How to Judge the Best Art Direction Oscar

good production design in a naturalistic setting should be so appropriate that it's unnoticed. In other words, the audience should walk away from the film going, I can't imagine that film being filmed anywhere else.
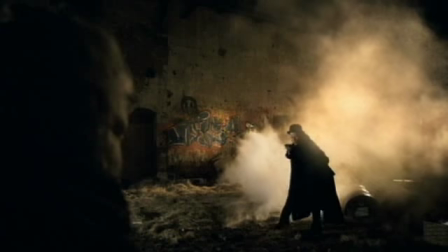19s
Now that being said, how do you give an award for an invisible art? Well, I've noticed that there are 3 rules to be able to apply for Academy nominations.
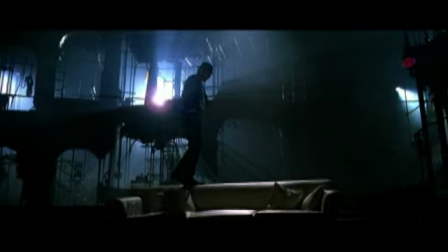27s
The first one is that any designer who has been around for a while and consistently produces good and excellent work is eventually going to get an acknowledgement.
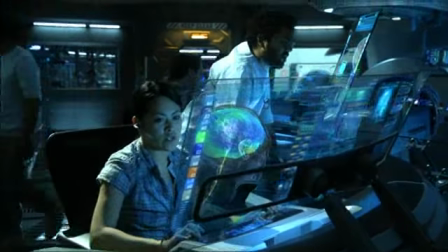35s
The second thing is historical, science fiction, fantasy films, and musicals all highlight the designer's role. The third element is that it really helps to have spectacular work from the other crafts.
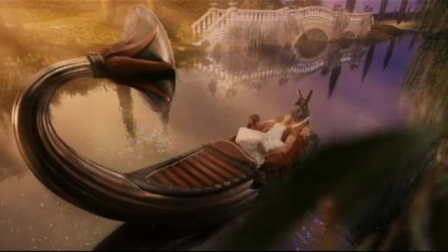47s
Great costumes, great creature designs, great visual effects. All of these things make a production designer look really good. Now that being said, let's take a look at a film that was nominated this year that has all 3 of those elements.
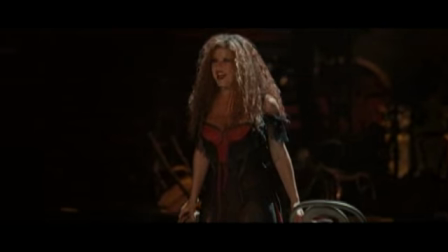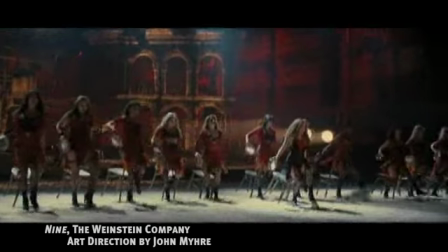68s
9 is designed by an extraordinary designer, John Meyer.
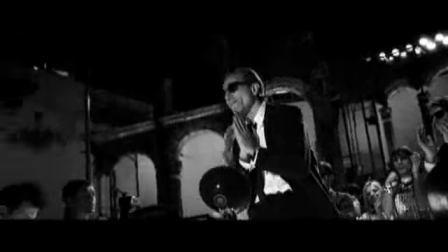71s
It has naturalistic settings, it has very theatrical settings, it has musical numbers, it has psychological imagery,
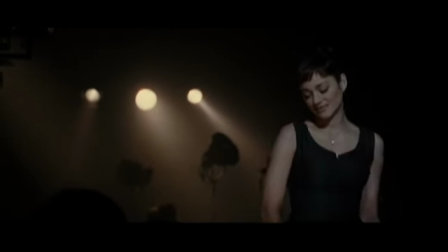78s
it has the whole gamut of great dramatic images, and all beautifully executed.
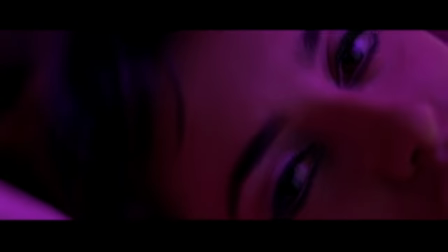84s
And this is John, I think's 3rd collaboration with Rob Marshall, maybe 4th.
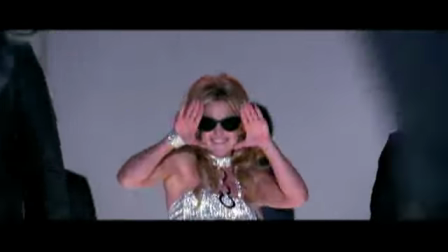88s
So obviously he and the director really know how to talk and work out the problems which are part of production design,
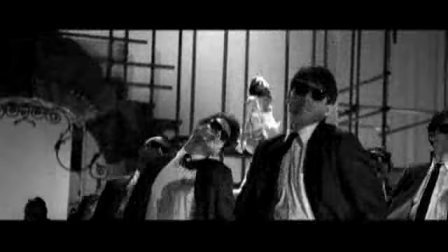94s
which is you can't just populate a whole world with really great stuff and then say, here's your set, point the camera any way you want to. You have to work on what the shots are going to be. You have to work on really getting the most
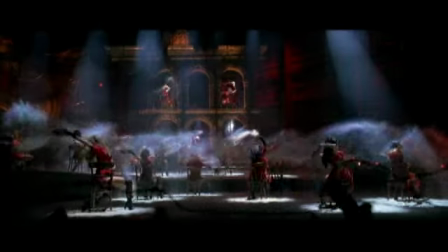106s
bang for your buck and putting in front of the camera the stuff you want to see, which means in the beginning you're working out exactly what that series of images are that are going to tell the story.
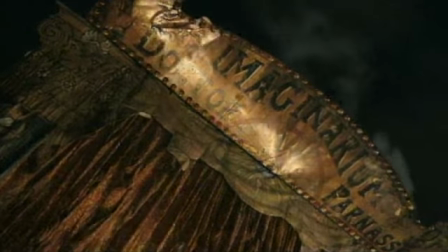118s
The Imaginarium of Dr. Parnassus has extraordinary design elements in it.
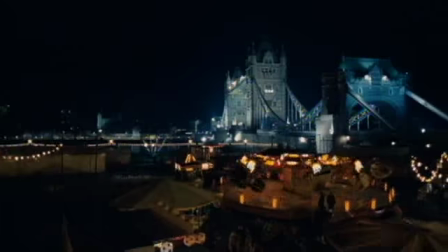123s
If you look at the clip, you'll see that there's a camera shot,
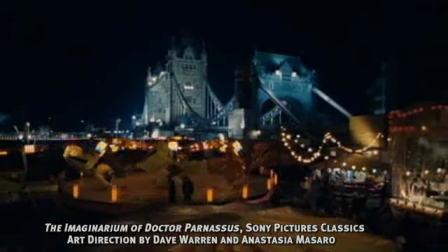127s
drifts down from the skyline of London to a carnival that's in contemporary London,
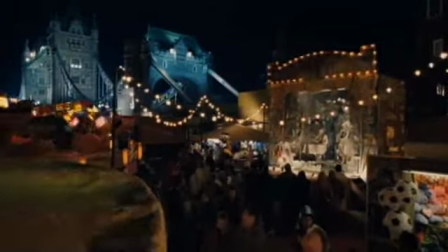133s
and then moves in on a little vagabond wagon,
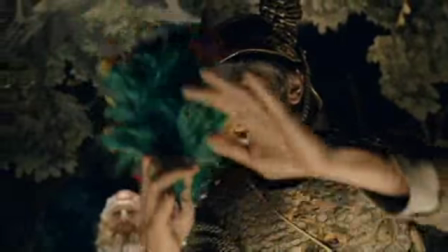137s
a gypsy wagon, that has beautiful graphics, extraordinary use of color and texture, and is apart from the contemporary setting. So you're not only using great craft in terms of the graphics and the colors and the design of the wagon,
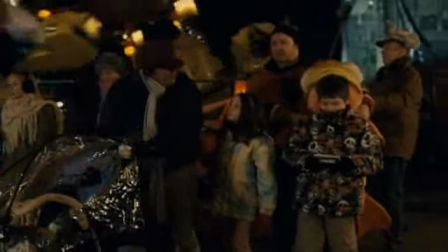152s
but you're also juxtaposing it against the contemporary environment of contemporary London. All of this stuff is a combination of painting, art direction,
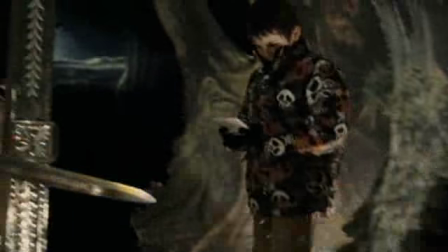161s
locations, and it's seamlessly combined to provide this extraordinary transition from the real into the unreal.
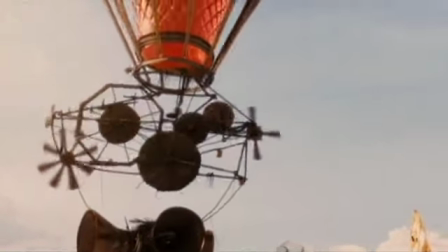172s Please exit the Imaginarium immediately.
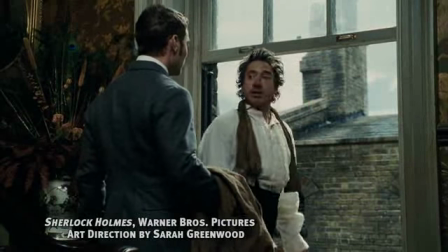178s Holmes, what are you doing? Nothing. Are you wearing a False nose? No.
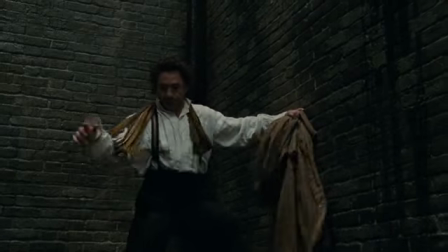183s Tell me that wasn't...
Sarah Greenwood is the production designer on Sherlock Holmes, and she certainly meets criteria number 3.
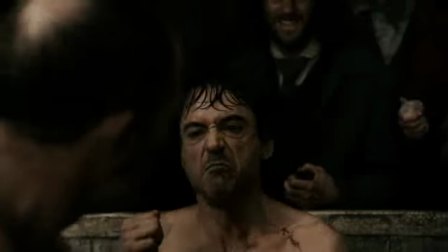192s
She's working with a highly visual director, Guy Ritchie.
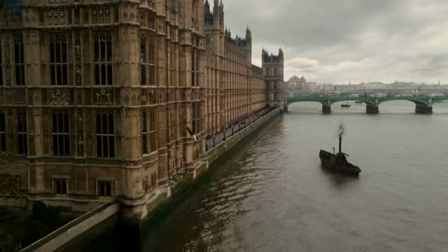196s
She has a great variety of really wonderful English locations, as well as great sets,
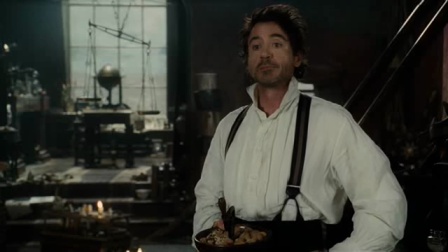202s
very theatrically rendered, great steampunk props, excellent costumes.
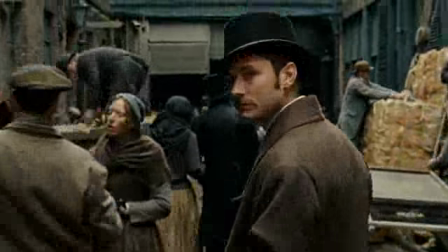206s
She's supported by it all, and she also has great visual effects. So this may be the one that gets her statue. I'd say of all the 5, this is the only one that really can seriously go up against Avatar.
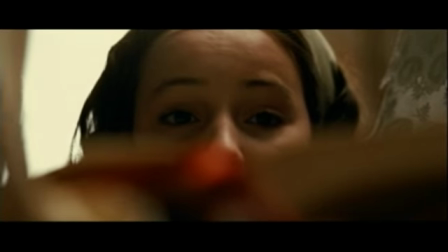222s
The Young Victoria is a film that the late American production designer Dick Silver would have called a rent-a-castle movie. And by that he meant that the principal locations were all locations.
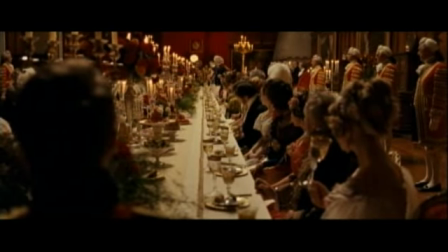235s
They weren't constructed sets, and you use the natural beauty and the evocative settings,
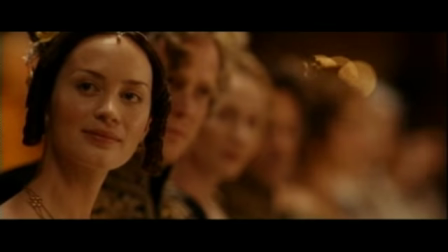243s
surroundings of a historical place to give that same ambiance to your film. It's hard to imagine that the production designer and the director on this collaborated on the shots in the same
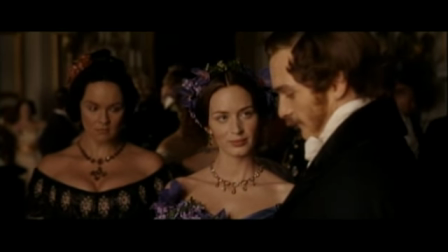254s
way that perhaps the production designer and the director did on Avatar, where everything had to be created and you couldn't just say,
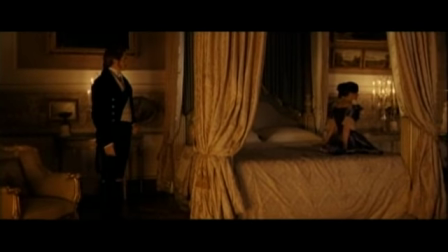261s
well, let's bring the character in over through that door and then put them right here in front of this window, and then that's what you decorate and prepare for shooting. Probably not as much in a film like this.
Hey, welcome.
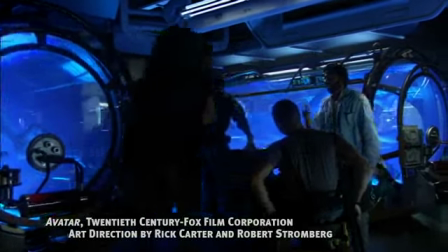273s Welcome to Pandora. Good to have you.
So the last film of the nominations is Avatar. And Avatar, I think, is a real tour de force in just about every technical category, but especially in production design.
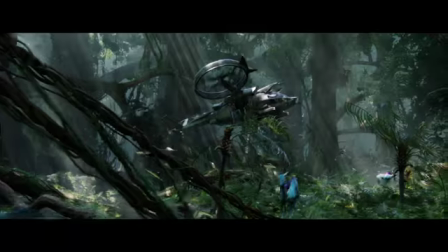285s
When you look at this film, look at the very final scene of the film, it illustrates how beautifully designed this film is. First of all, the machines are really menacing.
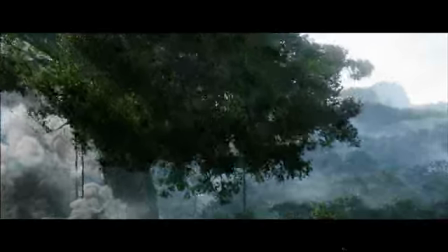294s
They're really aggressive, and they contrast really well with the natural world of the Na'vi.
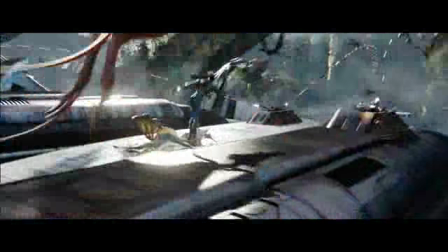302s
However, the creatures that confront these machines are believably large enough to actually confront this malevolent-looking machine. The people who master the Taurucs, the Na'vi,
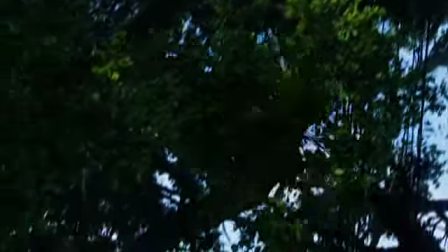313s
are just big enough so that you feel like they could actually have tamed these creatures through great effort and persistence. And while everything is the right size, there's also the element of contrast, which is
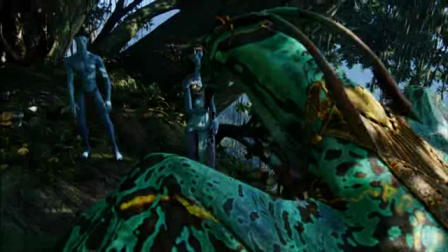325s
contrasting the world of the machines and the technological world of the humans with the natural world of the Na'vi and the way they literally connect to nature, all beautifully rendered. At its worst, the process of making a film is a collaborative experience. At its best, it's ensemble. When so many people work so effectively together, you don't quite know if you're giving the award to the right person, and you may never give the award to the right person, but you have to acknowledge the excellence. You have to acknowledge the real great craft, the great vision that you see before you on the screen.